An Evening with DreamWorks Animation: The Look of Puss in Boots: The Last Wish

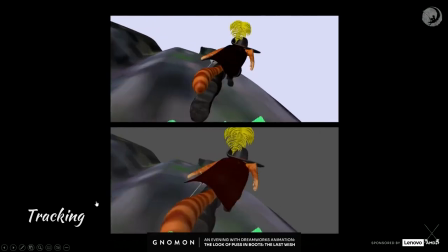(24:12)
So we have another problem with, you know, the character is moving 12 frames per second, so it's held in space every 2 frames, let's say.
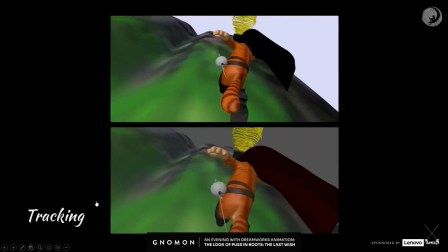(24:21)
Camera is still moving 24 frames a second. If we drop frames on the camera, then you just feel like someone recorded the video and then just dropped, right?
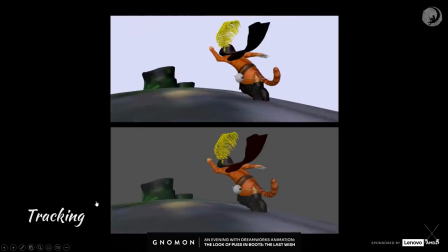(24:28)
You just look at bad frame rate.
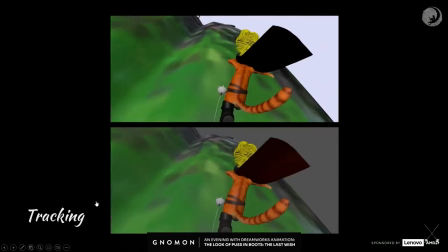(24:30)
So on that early test, I basically animated him every frame to kind of track with the camera, but the reality is for production, we had to find a way to make it work.
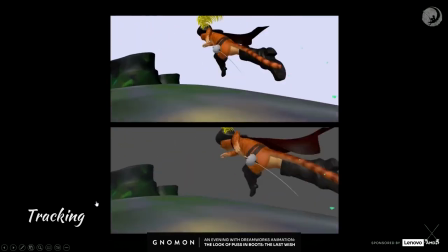(24:38)
So we developed a tool that was kind of gluing the character. It would detect the timing of animation.
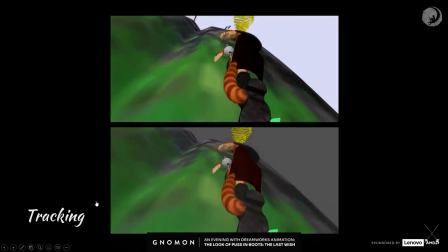(24:43)
We had like a way of like indicating which frames were the real one and which frames were held. And then the tool would just basically take the character and the camera and kind of move them as a crane, like move the character with the camera. So at the bottom, you can see the character strobing. That's what you would get without the tracking. At the top, you get a tracking there. It's also a tool that we use to communicate with other departments that need a splined animation to work, so they could actually replicate the drop frames and kind of have the same result on screen. Another element was adding lines. So the line addition, it was interesting. Like we explored the multilimb aspect.
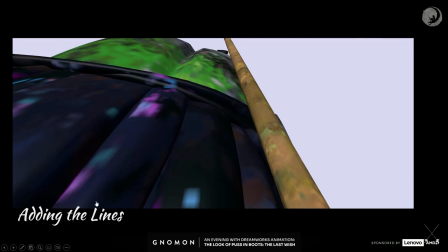(25:22)
It was great, but it felt a little synthetic. Plus, we had fur on the characters. The movie was starting to kind of get very, very painterly at that point. And we're like, okay, let's do brush strokes to kind of complement the animation.
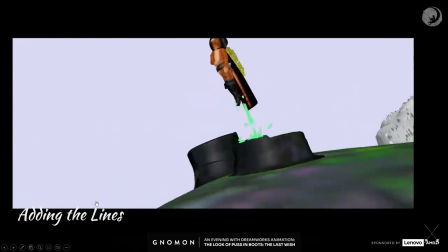(25:33)
And the reason why the lines became important is like, you know, the lines were drawn by animation on those renders, which are like our renders.
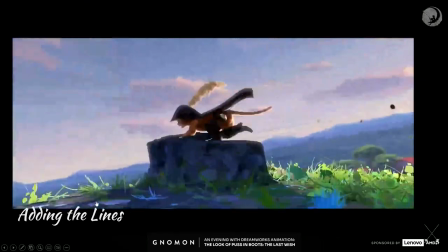(25:40)
But then you go in the movie, and you get a lot more details. And the colors change, and you start to get a rim line on the character. So how did we adapt to it,
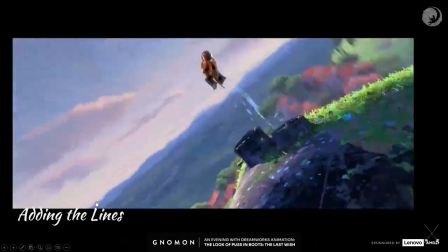(25:47)
right? So the goal of the lines are, you know, because we're dropping frames,
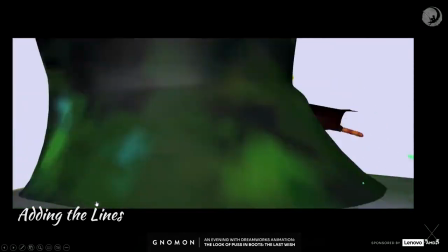(25:52)
like if there's an arc of the arm doing this, like I get my keys back and my next key is here, I don't give the information of what the arm is doing in between. So the drawing is here to indicate that to the audience, right? One of the tricks that we found is that, we discovered is to make the image readable and feel like we're not dropping frames, something has to move on every frame, no matter what. The character can be on twos, but then drawings might be on ones and complement the animation that way. Camera motion, FX, anything. So like animation suggested, for example, like those little bits and pieces coming to camera, and then when lighting came in and FX was doing their work, they kind of, you know,
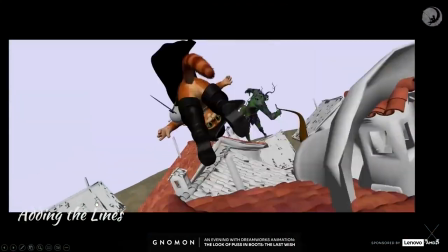(26:28)
indicated that in the final frame. Same thing here. You know, that's how we visualize the animation.
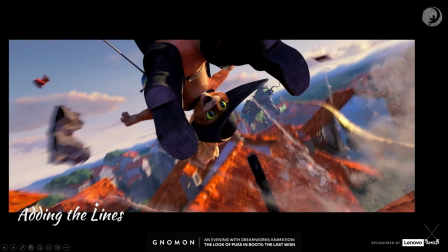(26:35)
We don't have any texture, but then you get lighting in there, and then suddenly, boom, you get a giant amount of details, and then the lines have to adapt to that new render.
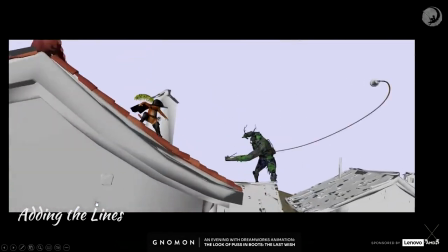(26:44)
So the workflow was we would do temporary lines over those renders, and then when the final look would start to come in, we would just like
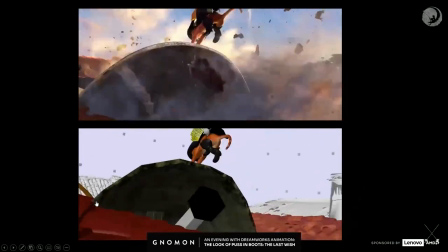(26:55)
reconsider the lines and see how we can actually make them better. So that's an example, like lighting on top and what we call anim temps on at the bottom.
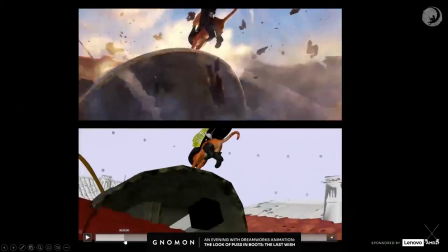(27:03)
And there's a lot of like drawings. I think I can probably pause on this, like where Puss is kind of jumping here, right?
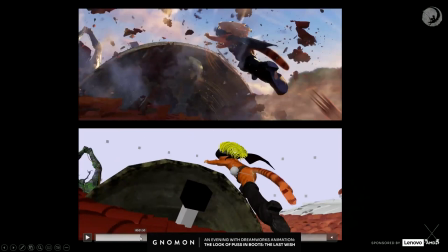(27:10)
That's originally, I did put one on tail, right next to his tail, but then you start to have like all those crazy destruction thing, and I had to put that little drawing of the tail in the corner so we can actually understand that the tail was there and it's gonna jump. So it just, those little like visual tricks to be able to kind of guide the audience so the animation is still readable, they can still understand what's happening. And those lines were basically driven by animation and content by our amazing After Effects department.
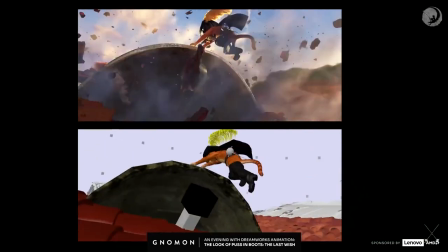(27:41)
Sometime over lighting, sometime we had the luxury of having the final lighting render or close to final to be able to pick the right colors.
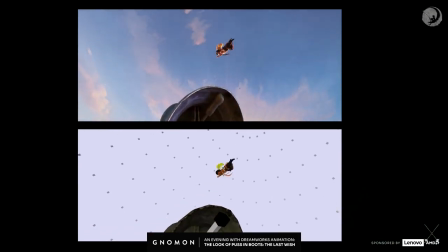(27:48)
Sometime we just had to kind of guess and then adapt on the way. Other example of lines.
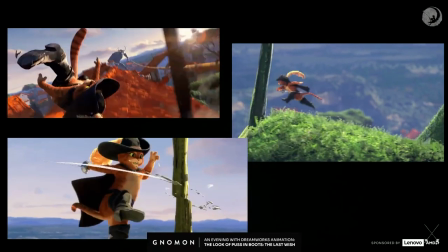(27:56)
They ended up being pretty heavily used. On the first two sequences, we reused them to kind of complement the animation only on step animation,
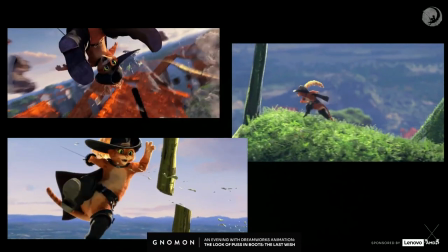(28:04)
and then we ended up kind of doing more and more over even spline animation to kind of stylize the motion blur,
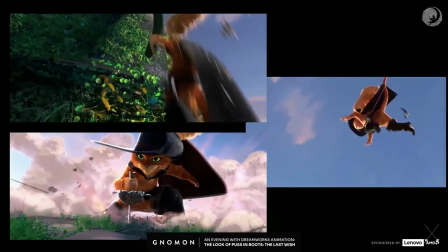(28:10)
et cetera, et cetera. You can see an example of, like, on the top left, you can see, like, the blur basically brush stroked in.
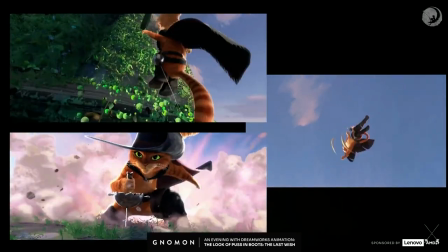(28:17)
So you're not supposed to really see it, but you just feel it, right?